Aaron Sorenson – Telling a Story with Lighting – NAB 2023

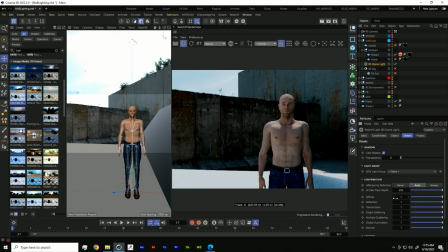Again, the same type of things we talked about before. It can contribute to whatever you want. It also can be excluded, however you want to use it. And now let's talk a little bit about the sun.
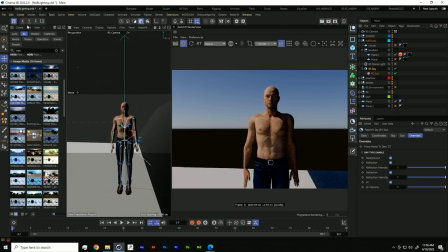So here we have the sun. And within the sun, we can come in here and there's some cool parameters.
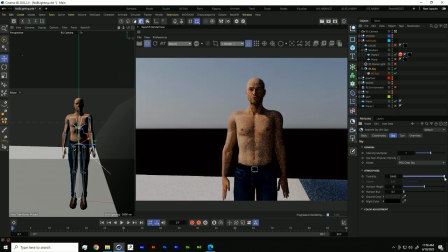Turbidity is basically like how many particles are in the sky, and you'll see it starts kind of diffusing stuff as I turn this up and down. So it's gonna start making everything look a little bit more diffused as you play with that.
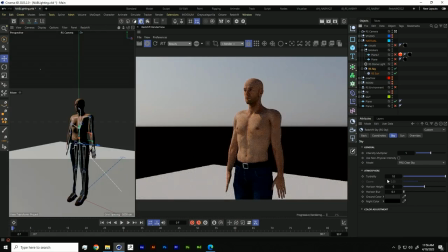Let me turn this little light blocker off. So that will make it a little more diffused. Intensity, we all know that.
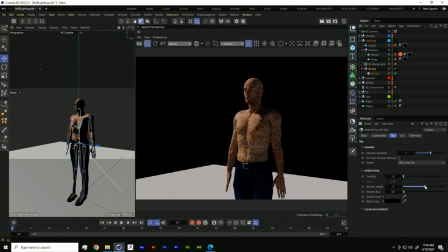You have this horizon, which you can set it lower or higher, and you can blur it.
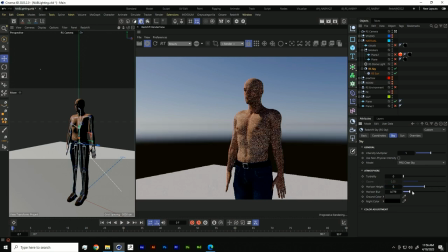So let me set this back to zero, and we can just blur it out if you want to feather it out nicely like so.
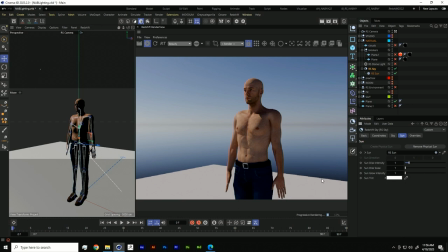And then the other cool thing in the sun parameters, so this is what I was talking about when I said you can change this scale of the sun. So sun is teeny, so the shadows are gonna be very harsh, but we can increase the scale of the sun,
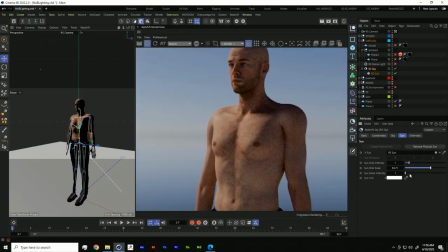and as I increase it, you'll see the shadows will become softer and softer. So that's just another quick way if you want something a little bit softer. you can do it that way. And the sun will get softer in real life when it's passing through a lot of particles in the sky.
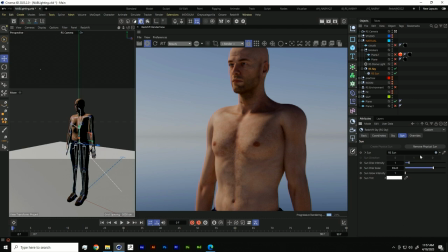That's like when the sun starts going down, hitting the horizon. It's passing through all this atmosphere, all these particles, and it's going to make it softer and softer and softer.
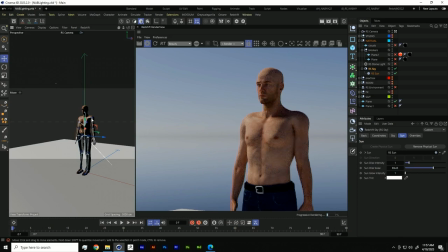So that's why people really like, the reason why people love sunsets and sunrise is the sun is getting softer and it's getting warm. It's getting more and more warm and the sky is getting more cold. So you're getting two complementary colors, a golden hour, and you're getting this nice blue and this nice warm.
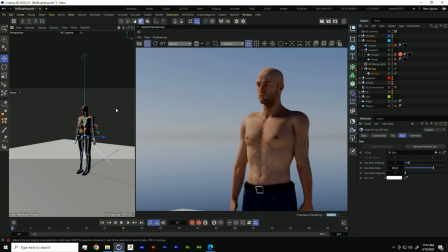And so it's this beautiful marriage of two complementary colors. So golden hour is always great. That's why people shoot at that time all the time.
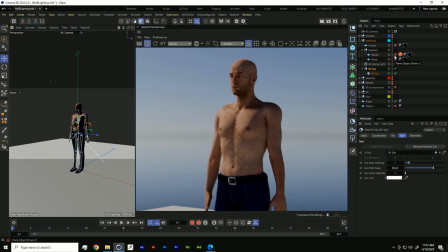So if we wanted to create some contrast and maybe wanted to direct our viewer's eye a little bit more, I want to show you a couple of things you can do.
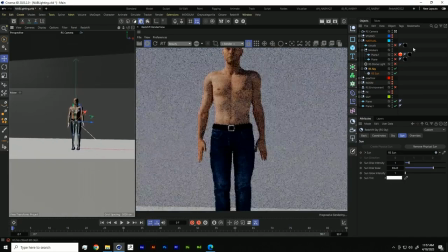And one is simply, like I was talking about before, is just blocking light out.
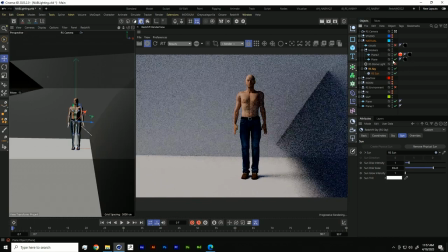So I'm going to pull these planes back in.
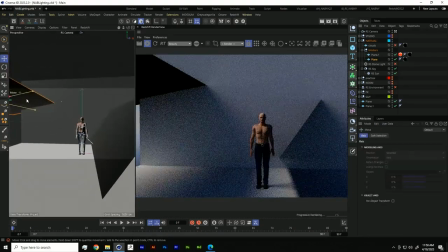But just by doing simple stuff, by creating planes and moving them around and positioning them, you can help direct your viewer's eye.
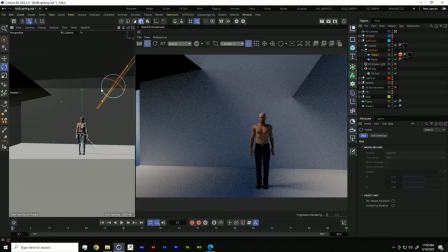And I would suggest first setting up your camera. So let me also turn the sharpness of the sun, the scale of the sun down, so it's small and harsh again.
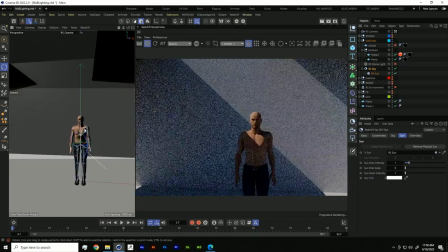So just by first setting up your composition
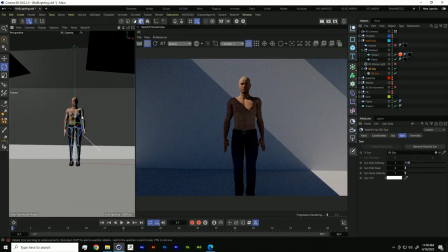and then figuring out what do we want them to look at, you block out, you can simply block out some light. Grab some cards, flag them off in different ways, and it really pulls their eye into what they're supposed to be looking at. It's directing your audience's eye just by adding cards.
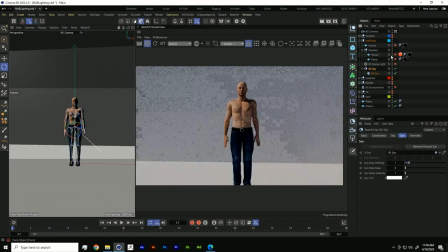Another thing you can do, so I can turn these planes off, is we can create fake clouds.
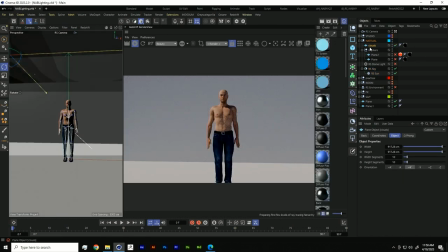So I have this plane overhead,
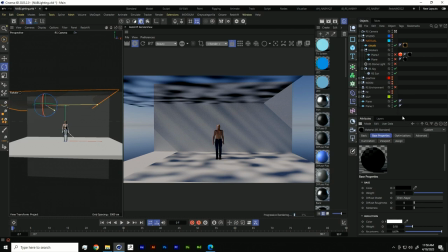and all we're doing in this material is we are simply making it black, and then we're going into the, let me double click this.
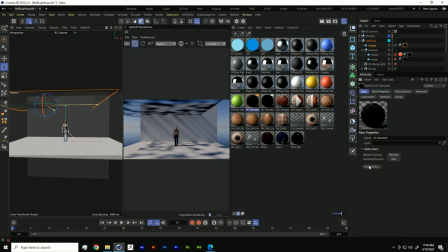1 second, open the node editor. So you can see we have a Maxon noise.
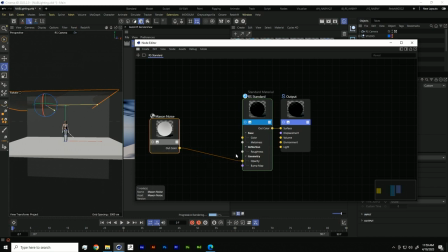We're plugging that into the opacity and it's creating like shafts of light. And it's giving the illusion of clouds. And the cool part is we get to direct that. So we get to kind of position the clouds where we want.
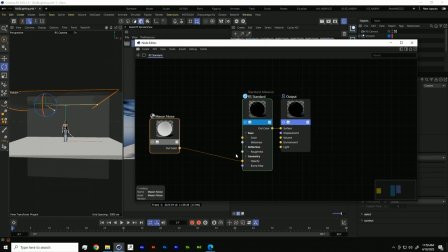So if you had a gigantic landscape, you could really position clouds where you'd want and direct the viewer's eye if there's like maybe a castle on the hill or something, or a specific building that our hero's going to, you could use some clouds to direct the viewer's eye.
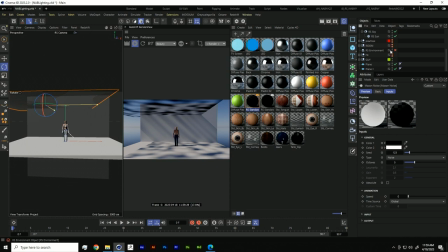And then when you turn the volumetrics on, you can get some beams of light through those as well, which is kind of cool.
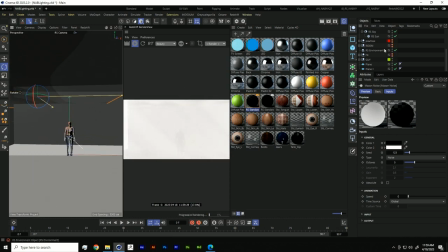I don't know if it's gonna be a little too bright, but yeah, we're not gonna do that right now.